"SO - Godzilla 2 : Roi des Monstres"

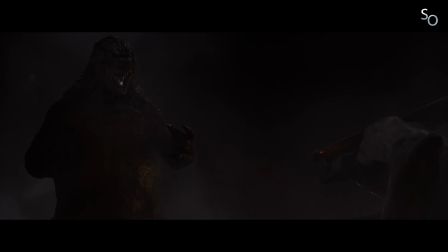Autre point important, il veut aller plus loin que le premier film sur tous les plans.
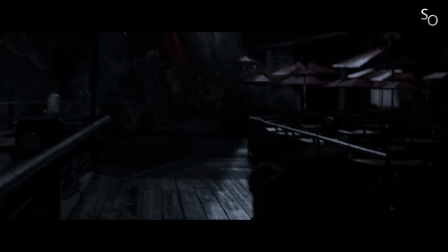S'il a personnellement adoré l'approche d'Edwards, il considère que la suite devrait logiquement offrir plus d'action, plus de monstres et plus de décors.
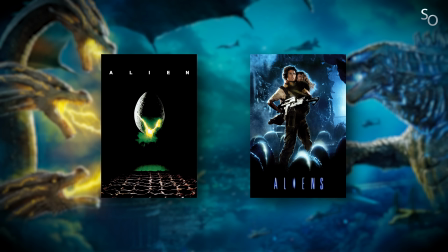En somme, un film qui serait, selon ses propres mots, l'équivalent de ce que fut Aliens pour Alien. En décembre 2016, le titre est révélé.
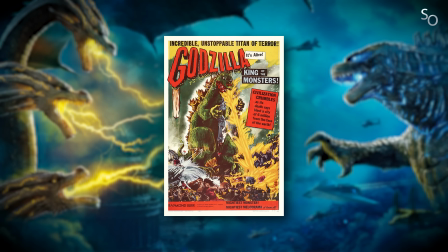Ce serait donc Godzilla King of the Monsters, reprenant le titre de la version américanisée du film sorti en 1956.
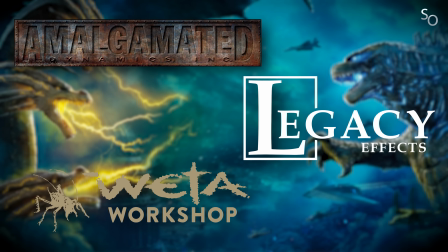Et en parallèle des sessions d'écriture, Dougherty s'attelle à la conception visuelle du film en compagnie d'artistes provenant notamment d'Amalgamated Dynamics, Legacy Effects et Weta Workshop. Dougherty a une idée assez précise de la manière dont il compte traiter les kaiju, ici appelés titans.
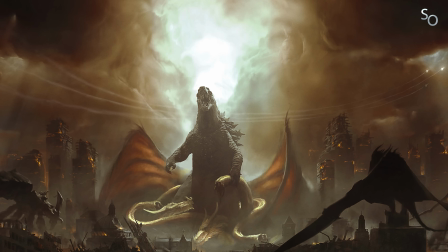Il veut en faire les dieux d'anciennes civilisations. Et c'est ce parti pris qui guidera la conception artistique des créatures pour donner naissance à une imagerie quasi biblique.
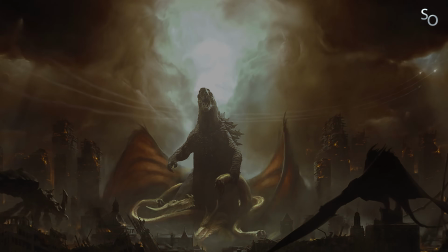Mais ce n'est pas tout.
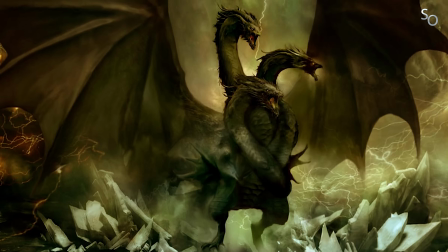Il tient également à rester fidèle à l'approche établie par Gareth Edwards sur le premier film, en rendant les titans crédibles d'un point de vue purement biologique, de sorte que l'on puisse croire en la possibilité de leur existence.
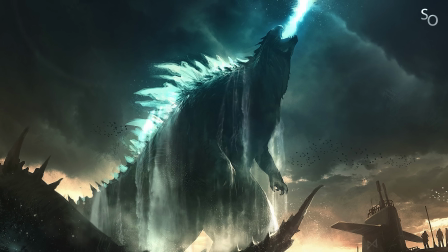Pour commencer, il faut s'atteler à la conception de la vedette du film, Godzilla.
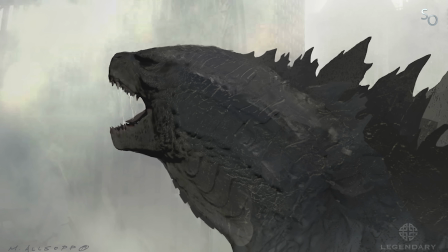Si Dougherty est ravi du design conçu par Matt Alsop sur le premier opus, il tient tout de même à se l'approprier en le modifiant légèrement, estimant qu'il s'agit là d'une tradition dans la saga,
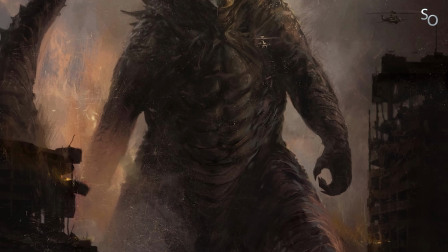Godzilla n'ayant jamais été complètement similaire d'un film à l'autre. Et pour ce faire, Matt Alsop fera son retour et procédera aux modifications désirées par Dougherty.
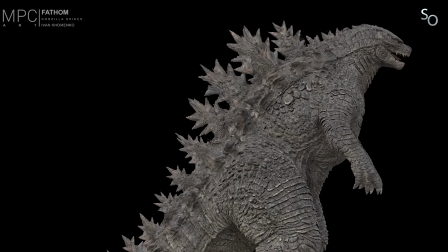Au programme, refonte totale des épines dorsales pour les rapprocher de leur look original de 1954, agrandissement des griffes, des pattes et de la tête, et raccourcissement de la queue. Le tout pour un Godzilla 2.0 tout costaud, bien décidé à péter des tronches.
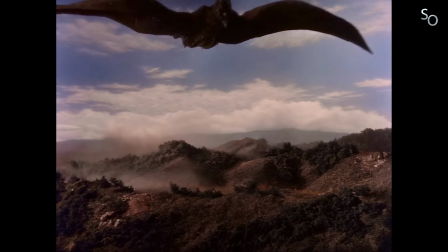Parmi les trois nouveaux titans à concevoir, il y a Rodan, sorte de gigantesque ptérodactyle qui commença sa carrière en solo dans le film Rodan de Ichiro Honda,
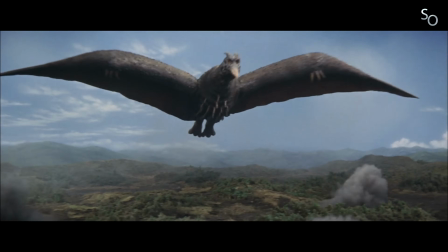sorti en 1956 et qui fut le premier kaiju Eiga tourné en couleur. Après quoi, il rejoignit Godzilla en 1964 dans Ghidorah le monstre à trois têtes, également réalisé par Ichiro Honda.
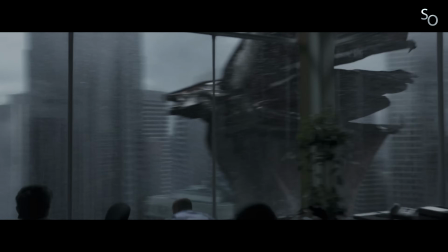Pour concevoir cette nouvelle version, l'équipe met un point d'honneur à s'éloigner le plus possible du muto mâle du film précédent, qui était également une créature volante.
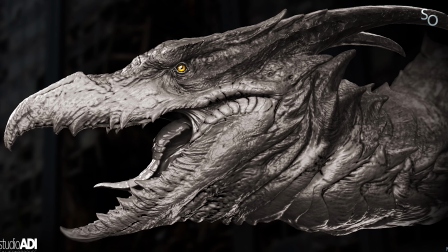Rodan doit être un personnage bien distinct. Il est ensuite décidé de s'éloigner du ptérodactyle pour lui faire adopter plus de caractéristiques en provenance des oiseaux.
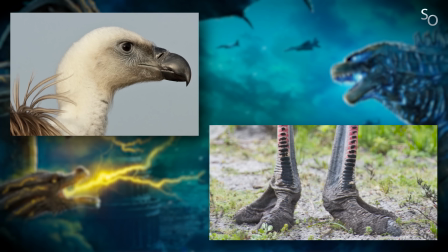Ainsi, le vautour servira de modèle pour la tête et ils s'inspireront de l'autruche pour ce qui est des pattes. Concernant les ailes,
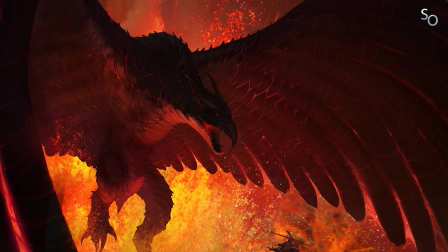ils envisagent les plumes pendant un temps, mais décident finalement de partir sur une texture comparable à de la roche volcanique.
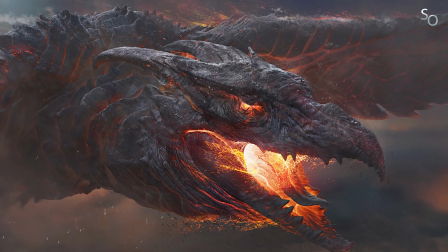Le titan ayant hiberné au sein d'un volcan pendant des siècles, il paraissait concevable qu'une sorte de carapace naturelle se soit formée durant cette longue période.
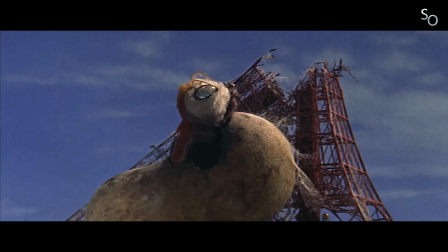Ensuite, il y a Mothra la mythe géante qui, tout comme Rodan, apparut pour la première fois dans son propre film, Mothra, sorti en 1961 et encore et toujours réalisé par Ichiro Honda.
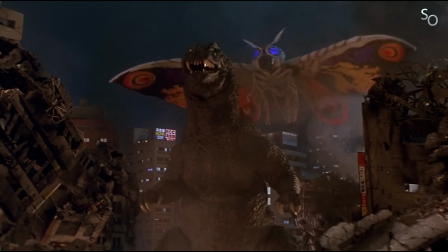Suite à quoi, elle fit de multiples apparitions aux côtés de Godzilla, tout en développant sa propre saga de son côté.
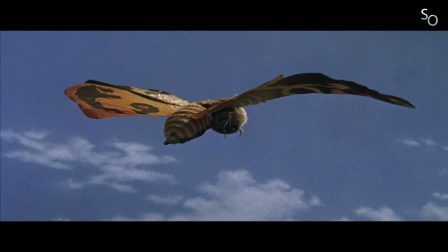Contrairement à la plupart de ses confrères, Mothra est une créature paisible qui fait avant tout figure de protection.
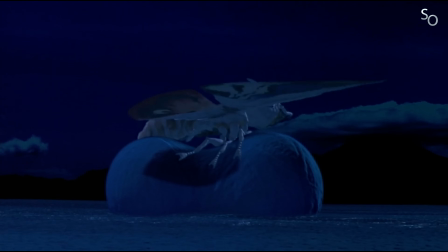Il est donc nécessaire de rester fidèle à ce principe et de ne pas la réduire à un monstre agressif. Mais pour Dougherty, Mothra constituera le plus gros challenge conceptuel parmi les titans.
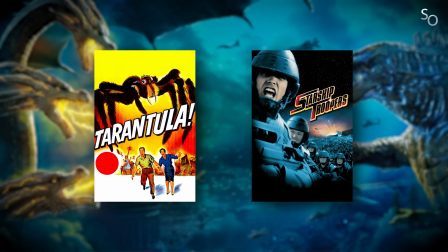Car comment rendre une mythe géante intéressante? Comment faire en sorte que ça fonctionne? Pour trouver l'inspiration, il se penche sur des films d'insectes géants comme Tarantula et Starship Troopers.
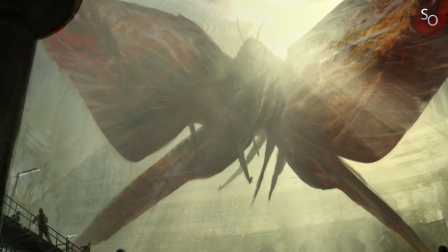L'objectif avec Mothra, ce sera de trouver l'équilibre entre un côté gracieux et un autre plus menaçant. Contrairement à la version originale assez costaud, cette Mothra nouvelle génération aura une silhouette plus fine.
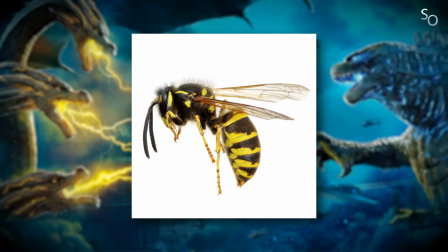Le but étant de la rendre aussi athlétique et rapide qu'un avion de chasse. Ainsi, l'équipe s'inspire de la guêpe pour concevoir son corps, auquel ils ajoutent un dard.
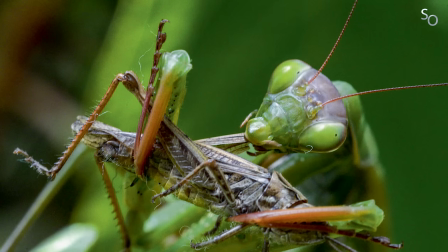Car si Mothra n'est pas du genre à attaquer, elle doit être capable de se défendre. Il lui prête également des traits issus de la menthe religieuse pour son côté féminin et menaçant.
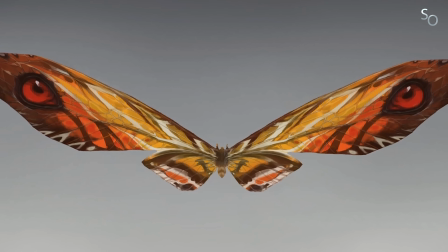Pour ce qui est des ailes, il s'inspire de certains papillons dont des motifs dieux ornent les ailes, rendant la créature d'autant plus impressionnante une fois en vol.
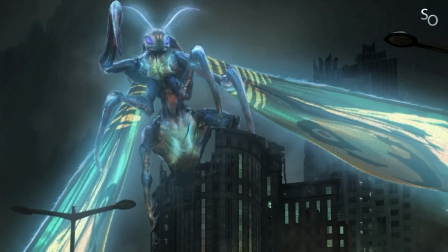Et cerise sur le gâteau, Mothra sera bioluminescente, un aspect auquel Dougherty tient particulièrement pour la doter d'une beauté merveilleuse et quasi mystique.
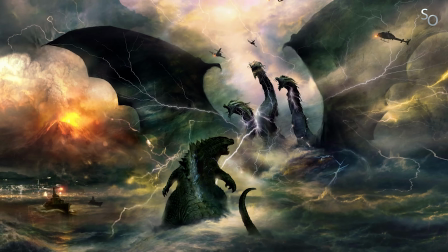Dernier titan et pas des moindres, King Ghidorah, le grand méchant du film, apparu pour la première fois en 1964 dans Ghidorah le monstre à trois têtes. Réalisé par Ichiro Honda. Surprenant, hein?
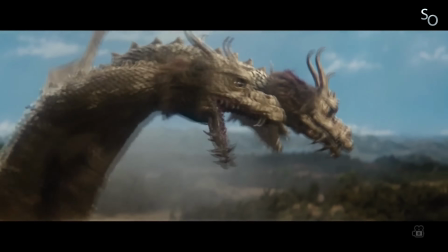Souvent considéré comme la némésis ultime de Godzilla, le dragon extraterrestre doré s'apparente à un mélange entre une hydre avec ses multiples têtes et un dragon issu du folklore chinois.
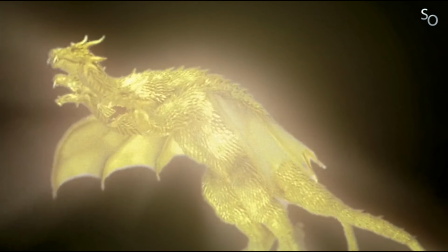Et Dougherty, ravi à l'idée de lui donner vie avec les effets spéciaux modernes, tiendra à rester aussi fidèle que possible au design original, en lui offrant bien évidemment la mise à jour nécessaire.
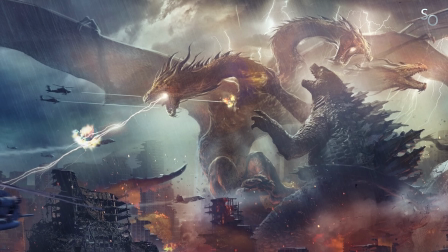Tout est fait pour en faire l'ennemi le plus redoutable auquel Godzilla n'ait jamais fait face. Ghidorah culminera ainsi à une hauteur de 160 mètres, soit plus que les 120 mètres de son adversaire.
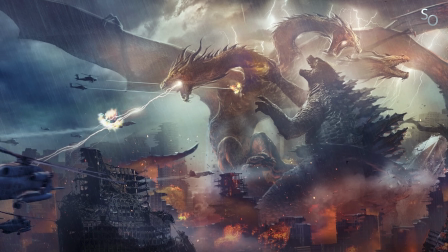Et comme si ça ne suffisait pas, il sera capable de créer de spectaculaires perturbations météorologiques. Des tempêtes bien vénères, quoi.
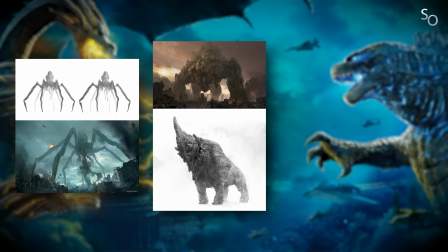En plus des 4 stars du film, d'autres titans seront créés en partant de zéro.
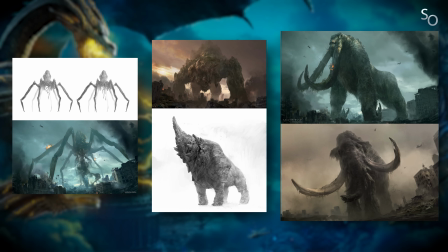Et étant donné qu'ils ne disposeront pas d'un temps de présence important, le mot d'ordre sera qu'ils soient tous parfaitement distincts les uns des autres pour les rendre mémorables.